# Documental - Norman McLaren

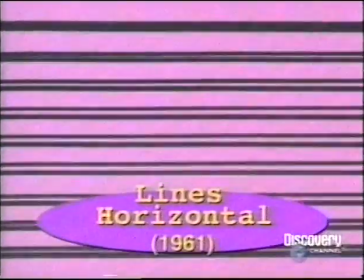De Norman McLaren me gustan líneas horizontales Para mí fue impactante Alguien rayando directamente
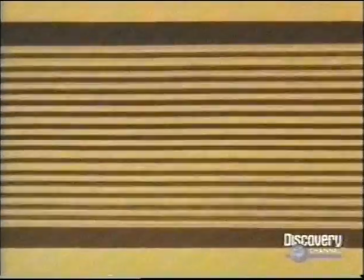en la cinta Demasiado revolucionario y demasiado simple El efecto es bello Es lo más cercano que hay a la pintura abstracta
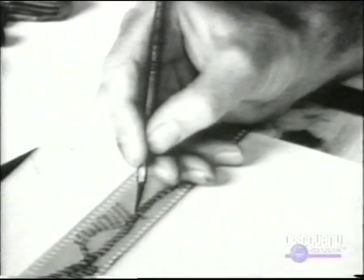En 1950, cuando la carrera de McLaren florecía, participó en proyectos educativos en China y la India,
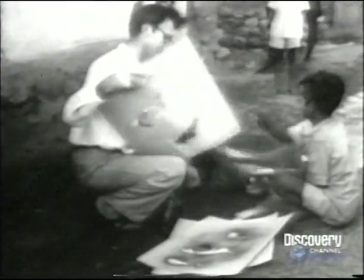en donde capacitó a estudiantes en varias técnicas de animación.
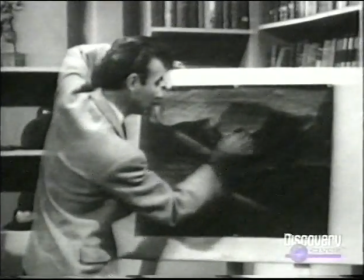McLaren también promovía talleres en el Consejo Fílmico y en su casa, proporcionando espacio y capacitación para artistas jóvenes.
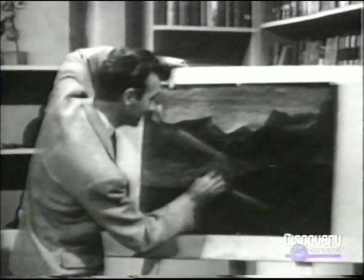Cuando volvamos a detener la cámara, añadiré más detalles. Puede que incluya nubes en el cielo.
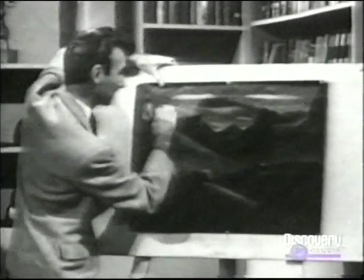Solía decir que quería que el animador trabajara con la película Con todas las
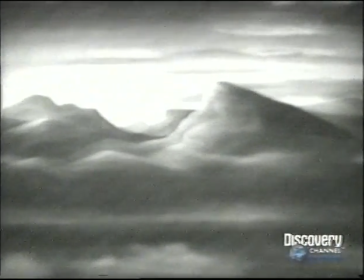herramientas de su realización En la misma forma que un pintor trabaja con el pincel
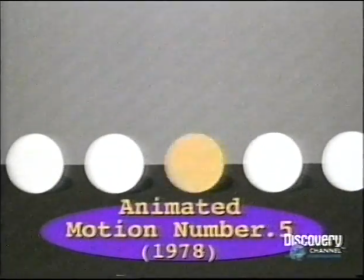Hay muchas formas de dar luz
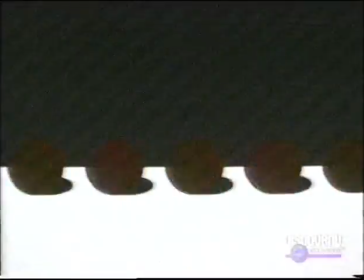La sombra en las esferas y el fondo Y el movimiento de la línea de horizonte Son ilusiones ópticas Cuando muestro películas a los estudiantes Y hablamos de Norman McLaren
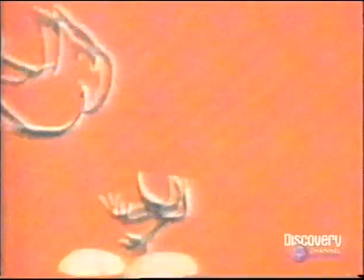generalmente empiezo con algo así como salto de gallina ya que él usaba absolutamente el mínimo de equipo cuando tenía que hacerlo aquí en aproximadamente 1967 con su Padre de O.C.A.
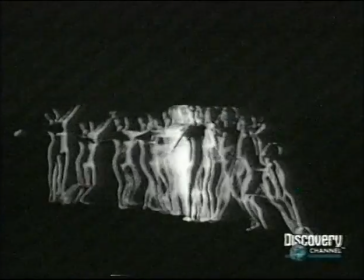la película de ballet donde a la sazón acabó con el departamento óptico del consejo fílmico
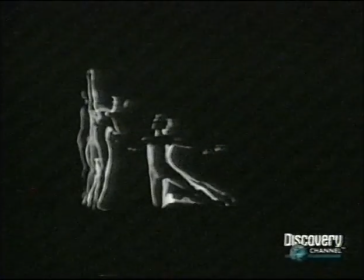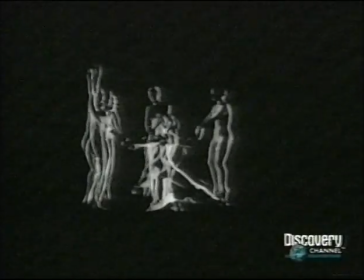la razón por la cual disfruto tanto de Padre de O.C.A. es que es una película que está impresa ópticamente para uno y por tanto la aprecio por su técnica.
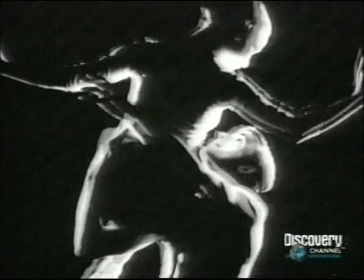Es una técnica muy complicada,
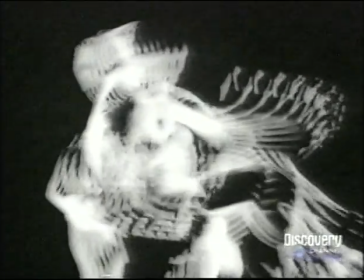son trece exposiciones separadas y en cada una de ellas regresa un cuadro o dos que crea ese increíble movimiento con Estela.
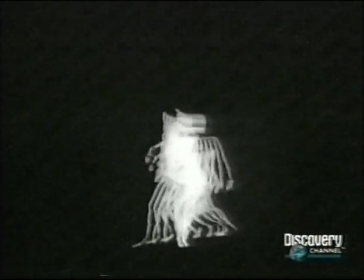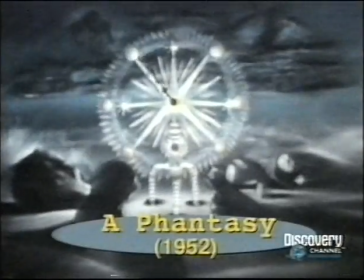Ahora, a más de una década de su muerte, a los 72 años de edad y en los albores de su asombroso legado,
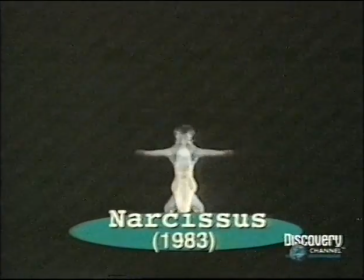los animadores de todo el mundo trabajan duro para mantener vivo el juguetón y aventurero espíritu de McLaren. Este hombre trabajó en ambos lados de la calle.
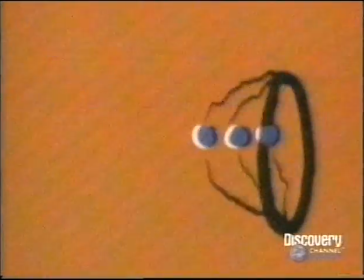El extremo de alta tecnología con acceso a las impresoras ópticas y el extremo ínfimo, el básico, donde no es necesaria ni una cámara para hacer una película animada.
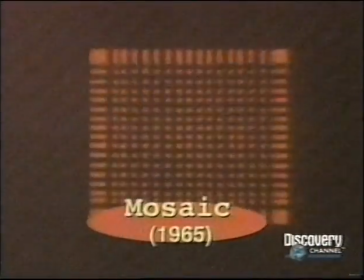Con su material exploró cierta dimensión y yo creo que lo que me atrajo más es el hecho de que fue un cineasta verdaderamente experimental.
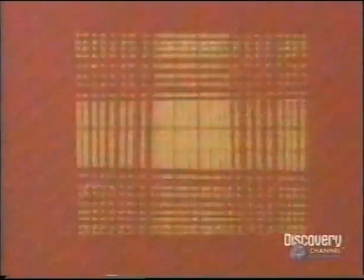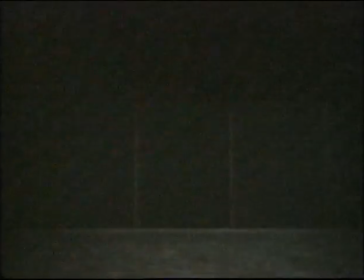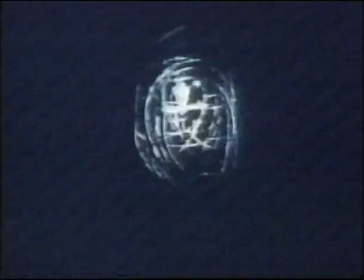Su actitud de vamos a ver qué tan rápido podemos hacerlo, veamos cuán directamente podemos hacerlo,
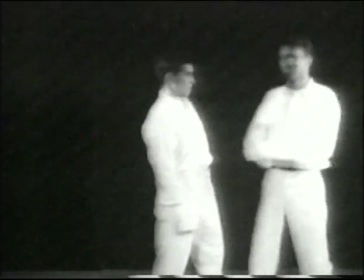veamos si es posible que una persona ponga su marca personal en cada cuadro.